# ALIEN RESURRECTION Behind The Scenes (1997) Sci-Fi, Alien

Tom and I both worked on Aliens, the second in the Alien series.
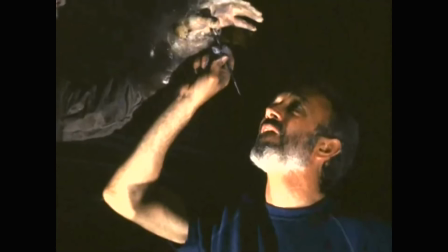We worked for Stan Winston, who was the creature effects designer on that show.
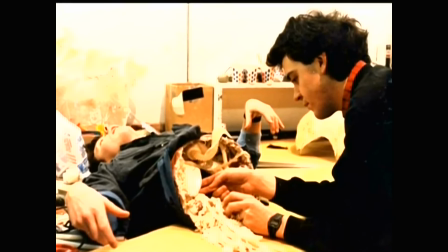We then went on to form our own company sometime after that,
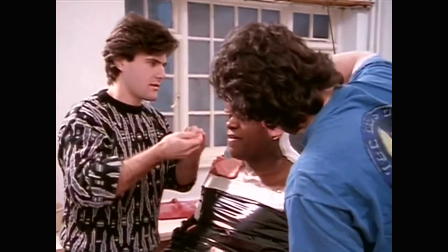and we were hired to do the creature effects for Alien 3. And that put us in a very logical position to do the effects on Alien Resurrection.
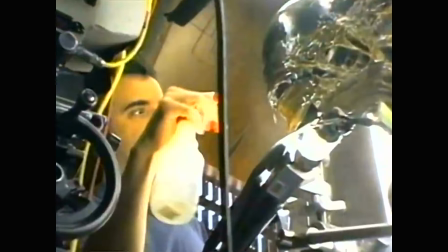So we feel very fortunate to be able to sort of carry the torch from one film to the other. And in fact, other than Sigourney Weaver, we are the longest running veterans of this series. I've worked with Tom Woodruff and Alec Gillis now for 3 pictures. They do the creature effects, and Tom, in fact, is often the guy in the suit. The biggest changes we did to the alien was that we wanted to make him seem more cunning or more vicious, and in terms of a way to do that design-wise is, you look for more directional lines,
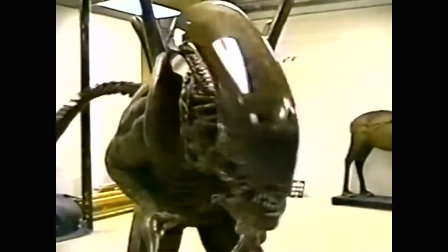sharper angles, and a lot of the art elements that went into it.
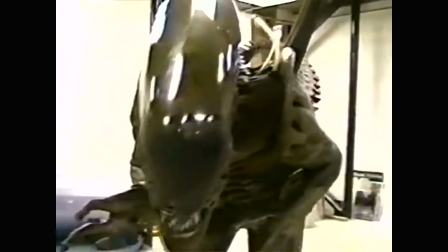We have the dome, for example, is more pointed this time.
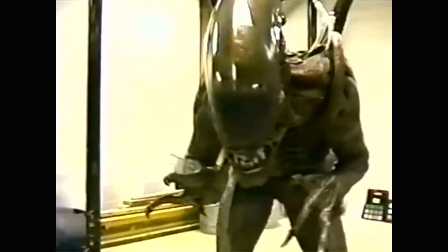The chin is more pointed and brought forward.
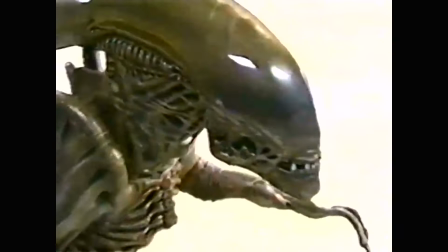We've exaggerated the shoulders and some of the elements of the rib cage up here to make it stand out more and help reduce some of the forms around it. So again, it's like a process of totally honing, refining something each time you go through it. The swimming aliens were a whole design issue,
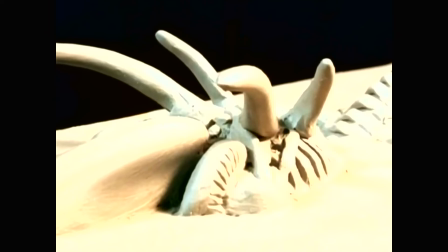and we let the fact that they swam influence the design of the new warrior creatures to a degree.
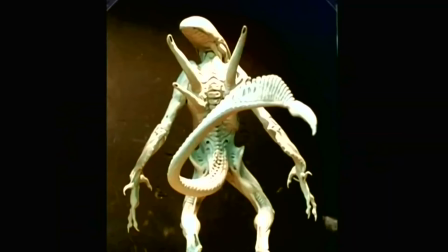We put a sort of paddle-like blade on the end of the tail.
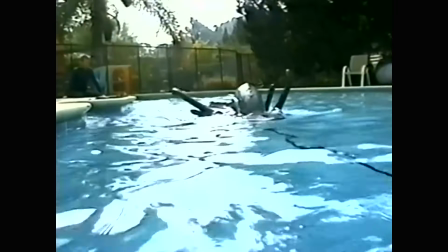Yeah, there was an element of the warriors when they're swimming where they were going to be seen at the surface of the water, and they have those four
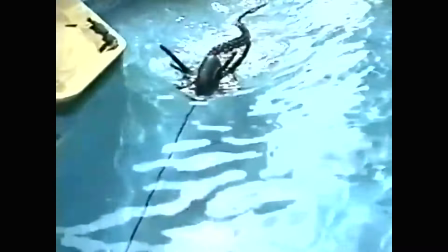tendril things, those tube shapes that come up off of his back and then the back of his head,
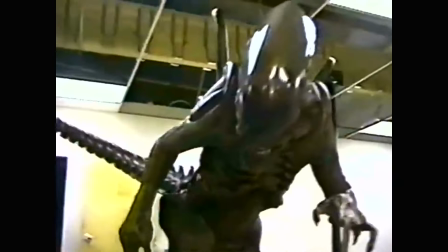and then we did increase the spines along his vertebrae and even down into the tail, so that in swimming you'd be aware of this tail that's propelling him through the water. And ultimately we didn't really get a look at him at the surface of the water like that in the film.
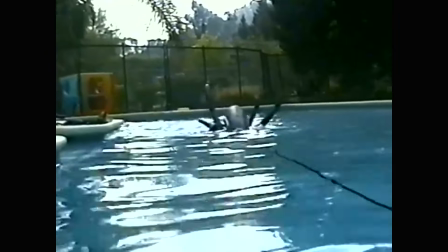He was almost always underwater until he finally broke through the surface.
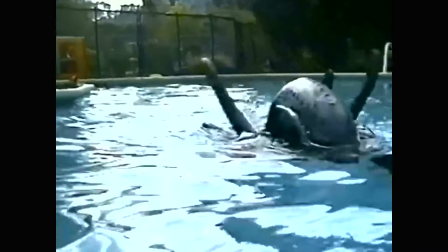Generally speaking, the process that we go through to design creature effects for a feature film is that it all starts with the script.
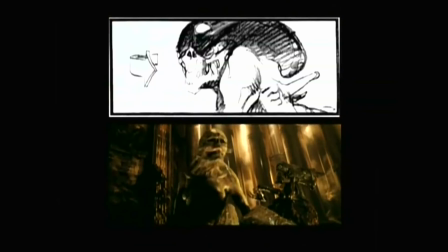Tom and I will sit down with the script, read it, then we will compare notes, kick ideas around,
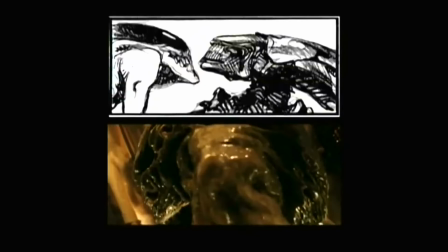and come up with what we feel is the essence of the character that we're creating and the angle, what makes this show different from other shows that we've done. Once we have sort of a little agreement between ourselves about where we'd like to take it, we then sit down with the director and find out where the director would like to take it. Nice guys. I love these guys. They made an amazing work. They are very professional, and I love them. We knew what the style of the alien was that had been established earlier, and we knew how to improve upon it. But we wanted to take it in new directions that would give it even more life. And then from those initial meetings,
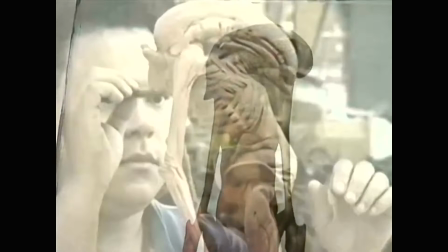we started doing sketches and paintings of the various creatures and incarnations of the creatures.
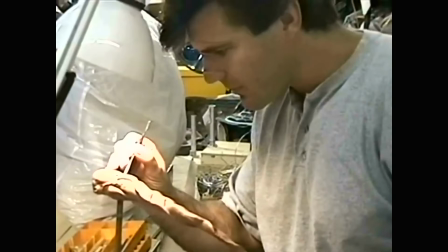And ultimately, we went through a sculpture phase where we did small-scale sculptures or maquettes.
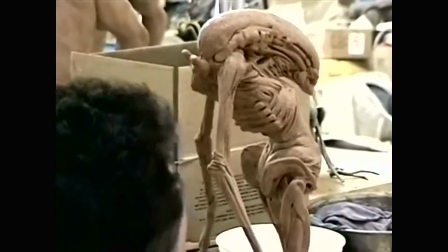And we produced a whole shelves full of these little sculptures for Jean-Pierre to look through,
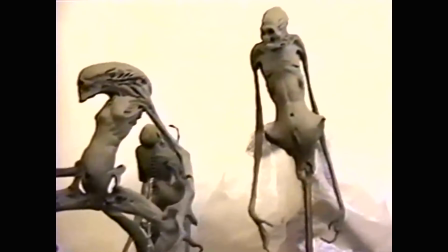and some of them were just, again, merely meant for inspiration.